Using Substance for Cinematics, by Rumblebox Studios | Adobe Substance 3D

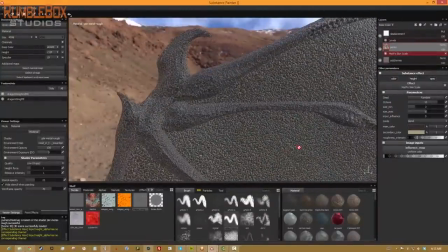(17:13)
has has has made the workflow a lot more efficient and
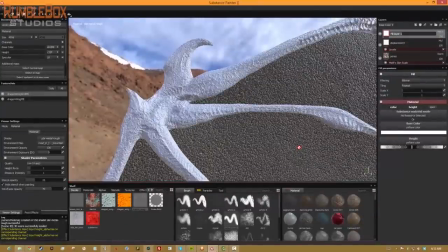(17:17)
the ability to kind of move around and navigate is really
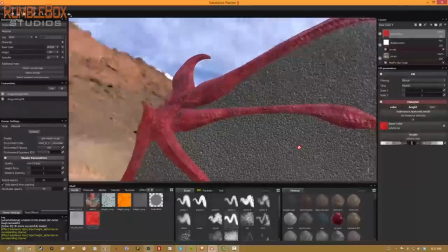(17:22)
nice because there isn't a lot of pallets that you have to open and close to get to what you
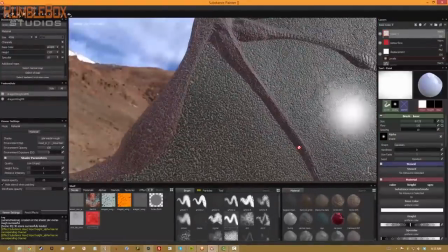(17:27)
need to a lot of what you need to to get your work
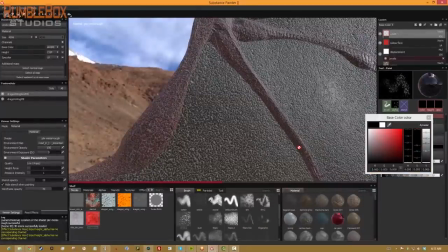(17:32)
done is at your disposal right in front of you and it doesn't really take a long time to ramp up on it.
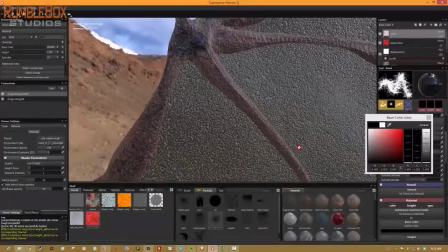(17:40)
So now that I have some of the overall base look of the skin worked out for the arm,
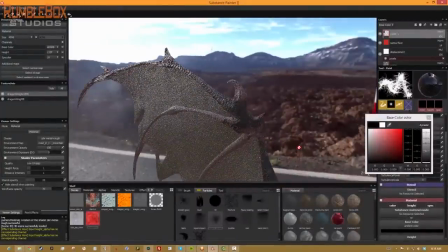(17:49)
what I want to do is that I want to go in and try to do some painting on top.
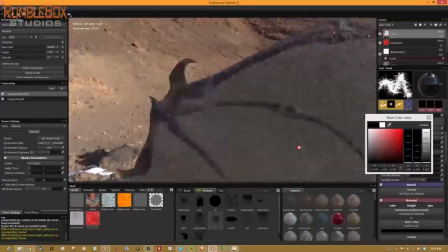(17:53)
And what I'd love to do is first just kind of do a little bit of coverage, and this will give it a nice variation.
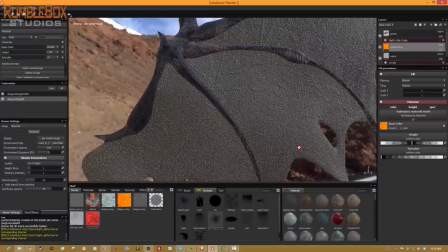(18:01)
I'm using one of the particle brushes to quickly cover the
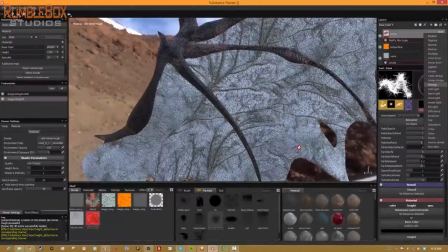(18:06)
the arm with some nice nice strokes of
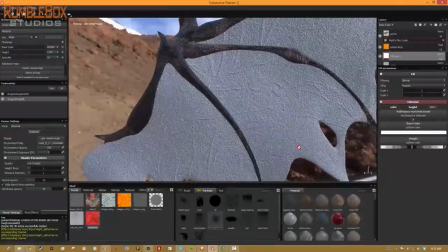(18:11)
paint but you'll see that what I do is first I
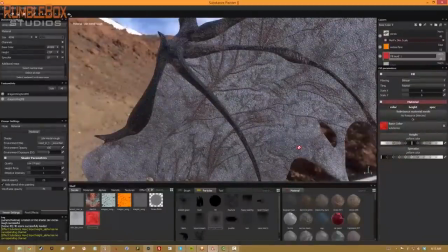(18:16)
cover it and then go back in with a nice organic brush and I'm gonna take away some of it to give it a nice patchy feel and here I'm just getting the the wing itself to to be a little bit more dialed in
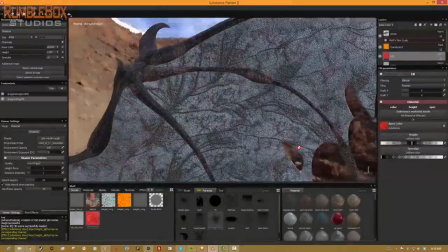(18:30)
and I'm gonna add a paint layer as well on top of this and I'm going to go ahead and do the same thing here what I want to do is I want to make
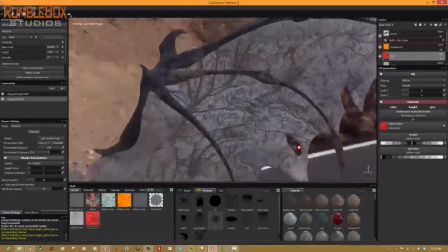(18:39)
sure that I make the wing and the arm itself a little bit more connected and the best way to do that is make sure that there's a gradation
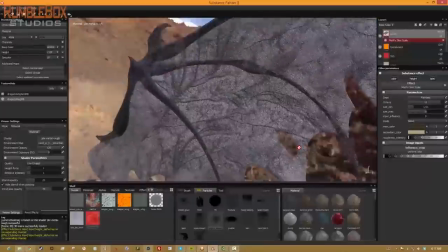(18:47)
in color and tone between the wing and the arm right now it's a very clear delineation and that makes it look a little bit fake
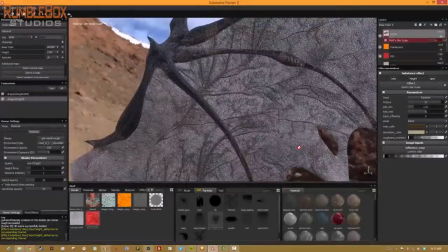(18:56)
and a little bit too CG so I'm gonna add a layer
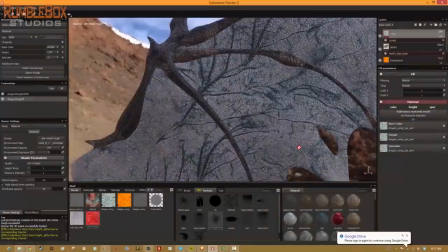(19:00)
and after dial in a little bit more of the detail and get the
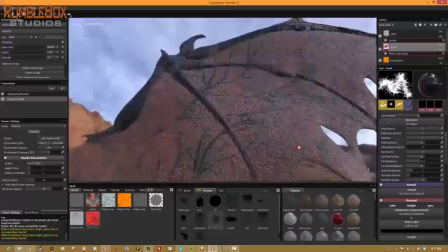(19:05)
color a little bit more to what I want I'm going to go back to a particle brush and
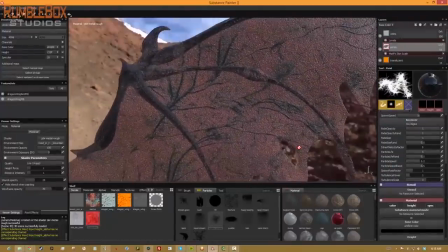(19:10)
I want to start off with more of the probably
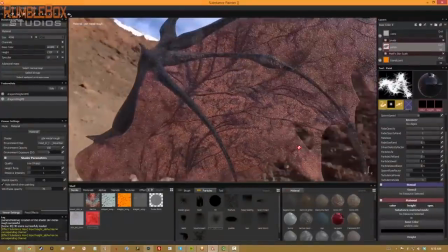(19:14)
start off with the particle brush that's more like the vein brush and see what I get out of it I'm
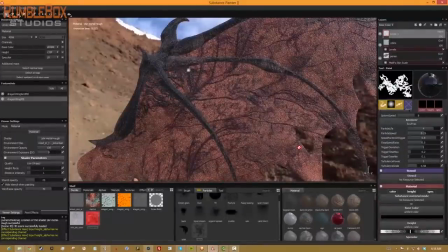(19:25)
gonna try it here really quick and We're just going to do some quick exploration. The particle brush is fantastic because what it does is it gives you kind of coverage without
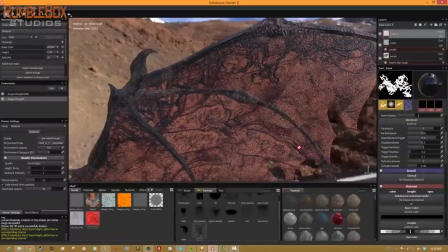(19:33)
having to actually paint every single area of your surface.
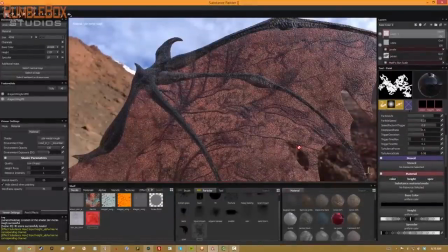(19:38)
It kind of gives a more natural feel because it's obeying the physics of your geometry and the curvature and the structure of your geometry,
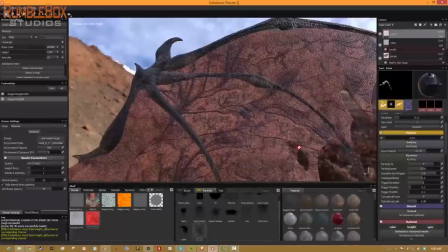(19:50)
as well as you can dial in the amount of gravity and effect that you want on it. so the vein brush is nice but it's a little too curly a little too whimsical for me i want to go ahead and go into the effects and kind of mess around with it and see if i can get something a little bit more um
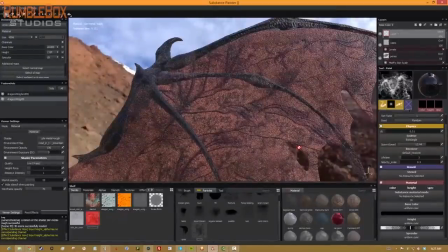(20:08)
a little bit like finer and streakier uh something that looks more like the
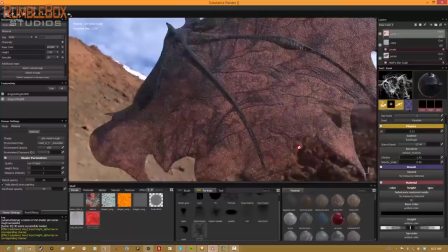(20:12)
map itself and um see if
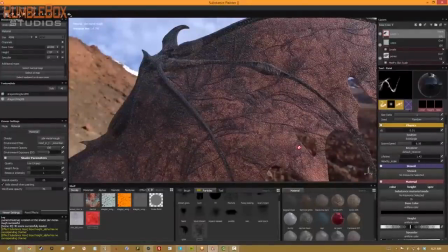(20:17)
that helps as well so yes you see here what i'm trying to do is i'm just the bottom of the wing to help tie it in with the coloration of the arm.
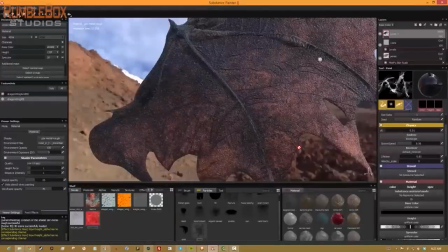(20:34)
The particle brushes are extremely fun to work with.